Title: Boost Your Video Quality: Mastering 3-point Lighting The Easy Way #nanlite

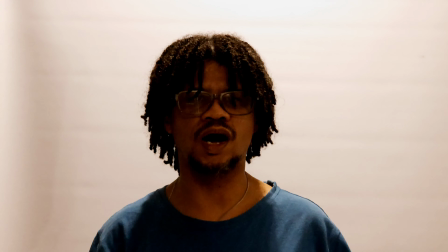[0:00]
hey everyone welcome back to the 100 handed ones today i'll
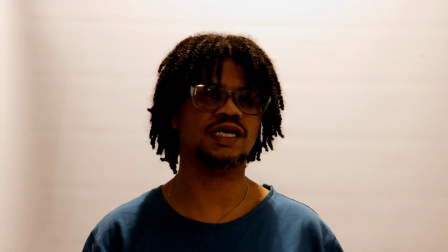[0:04]
show you how to create a simple lighting setup to elevate the quality of your
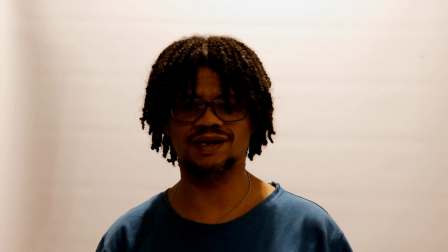[0:09]
videos and take it from something looking like this to something looking
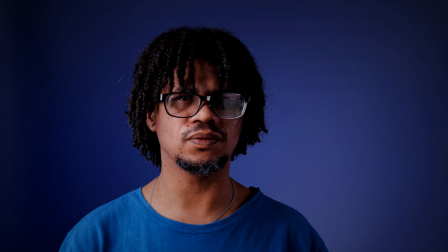[0:13]
like this let's go before
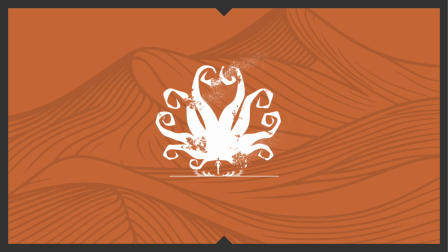we dive into the lighting setup it's important to minimize all of the ambient light in the room this will help ensure that your lighting has the most impact turn off any overhead ceiling lights and close any window curtains this will give you more control over the lighting of your scene it is recommended that you switch your camera to manual exposure mode i'm using the mc pro 24
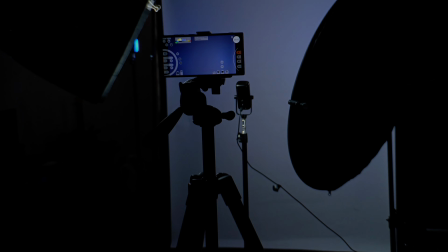[0:48]
fps app on my galaxy s23 ultra this app allows me to control the iso and the shutter speed for precise control over my videos look but you can use any other app that allows you to control the exposure settings of your smartphone's camera within mc pro 24 fps i've set it to record at 4k 30 frames a second this gives me a good balance between high resolution and smooth motion the shutter speed is set to
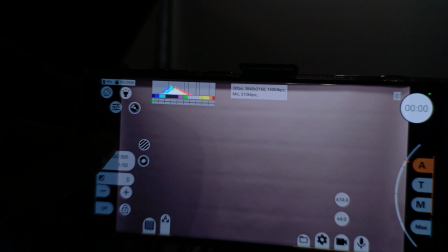[1:19]
1 60th of a second and to minimize noise in the final video I've set the
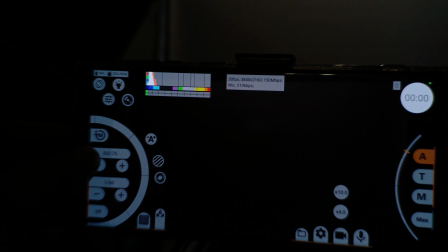[1:25]
ISO to the lowest native setting for the Galaxy S23 Ultra which is ISO 50. Remember these settings are just a starting point and you can adjust them according to your lighting conditions and your creative preferences. Experimenting in manual mode will help you find the perfect exposure for your videos.
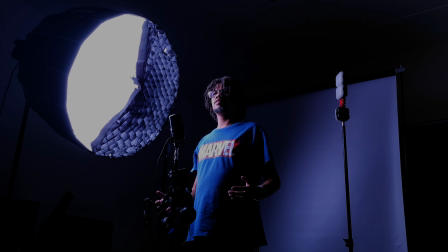[1:47]
Let's go to the beginning and start adding in our light. The first and most important light in our setup is a key light.
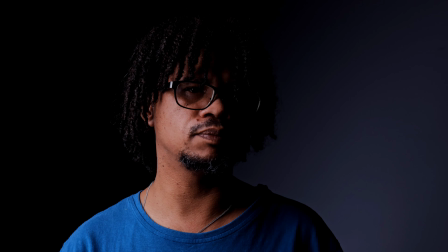[1:55]
This is the primary source of illumination for our subject and it sets the overall look and mood of your video.
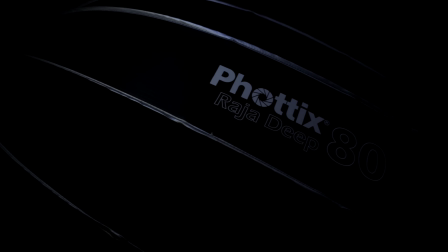[2:03]
In my setup, I'm using the Nanlite FS300B with a Photix Raja Deep 80 softbox and a diffuser.
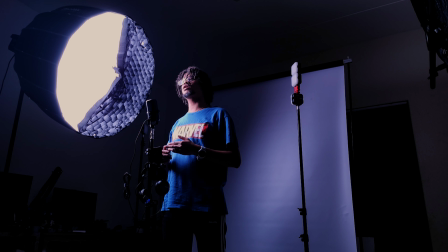[2:11]
This combination creates soft,
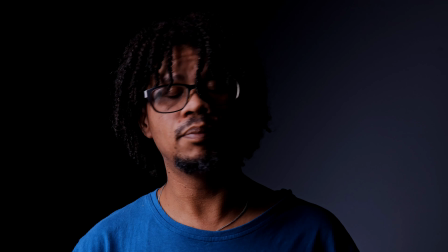[2:14]
diffused light that is fluttering on your subject. but of course you don't need this light for your setup any continuous
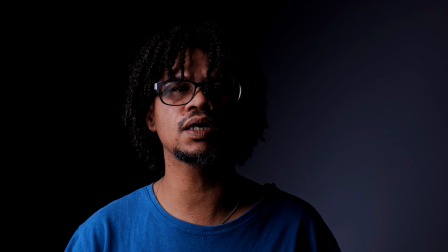[2:21]
light source such as an led panel will work as your key light the key is to
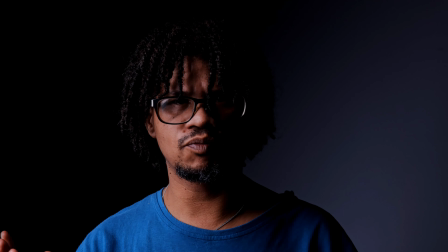[2:26]
diffuse the light using a soft box or a sheet of tracing paper
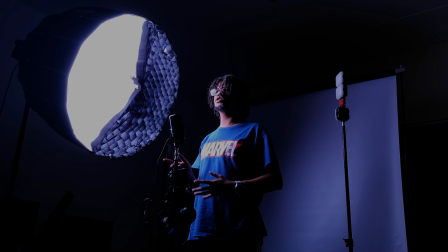[2:31]
to achieve soft even illumination you'll also notice that on the soft box i have a grid that only covers
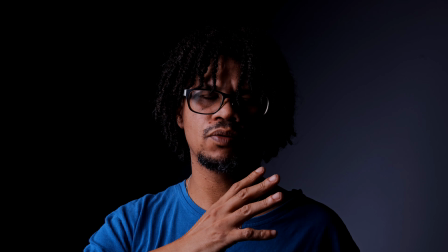[2:39]
half of the soft box this is to ensure that light is falling on me but not a lot of light is falling on the background.
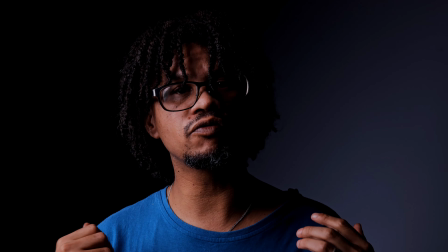[2:48]
That is also why the white background in front of which I'm standing appears to be slightly gray.
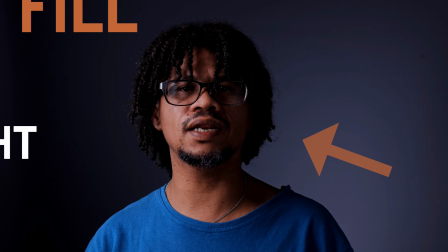[2:54]
The next to add is a full light that will balance out any harsh shadows created by the key light.
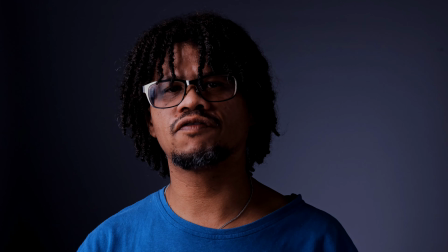[3:01]
Here I'm using a five-in-one reflector, but if you don't have one, a large piece of white cardboard or foam board can work just as well.
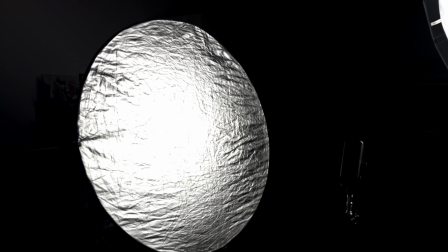[3:12]
This reflector is positioned opposite to the key light,
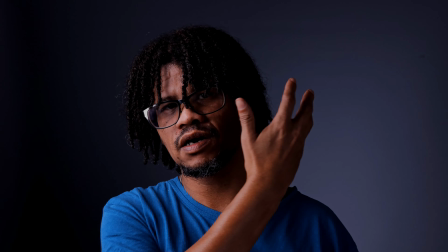[3:16]
bouncing light back onto my face, filling in any shadows on this side.
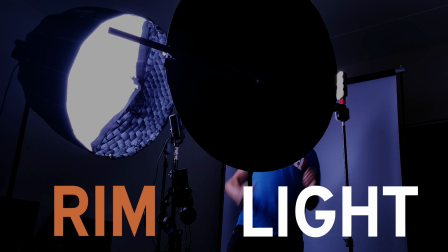[3:22]
A rim light adds a subtle outline to your subject, separating them from the background.
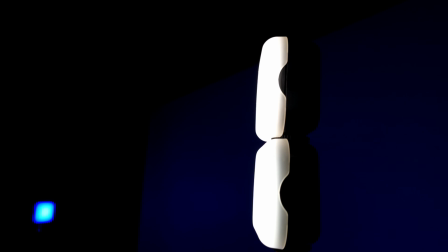[3:29]
Here, I'm using a Godox Lightmon LED 6R.
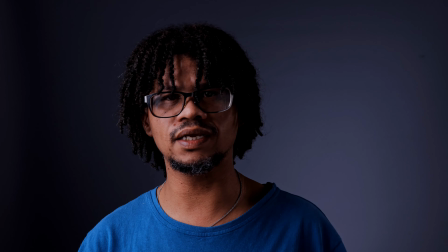[3:34]
6R. You can use any light for this purpose.
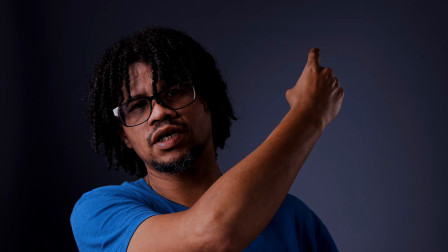[3:36]
Just position the rim light slightly behind and above your subject, aiming the light at the back of the heads or shoulders.
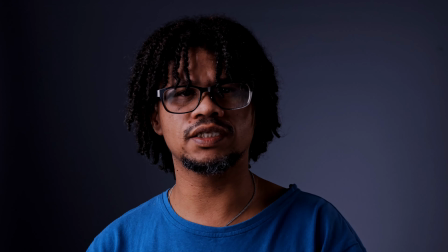[3:45]
The next part is optional, but as you can see, I'm standing in front of a white background and it's kind of boring.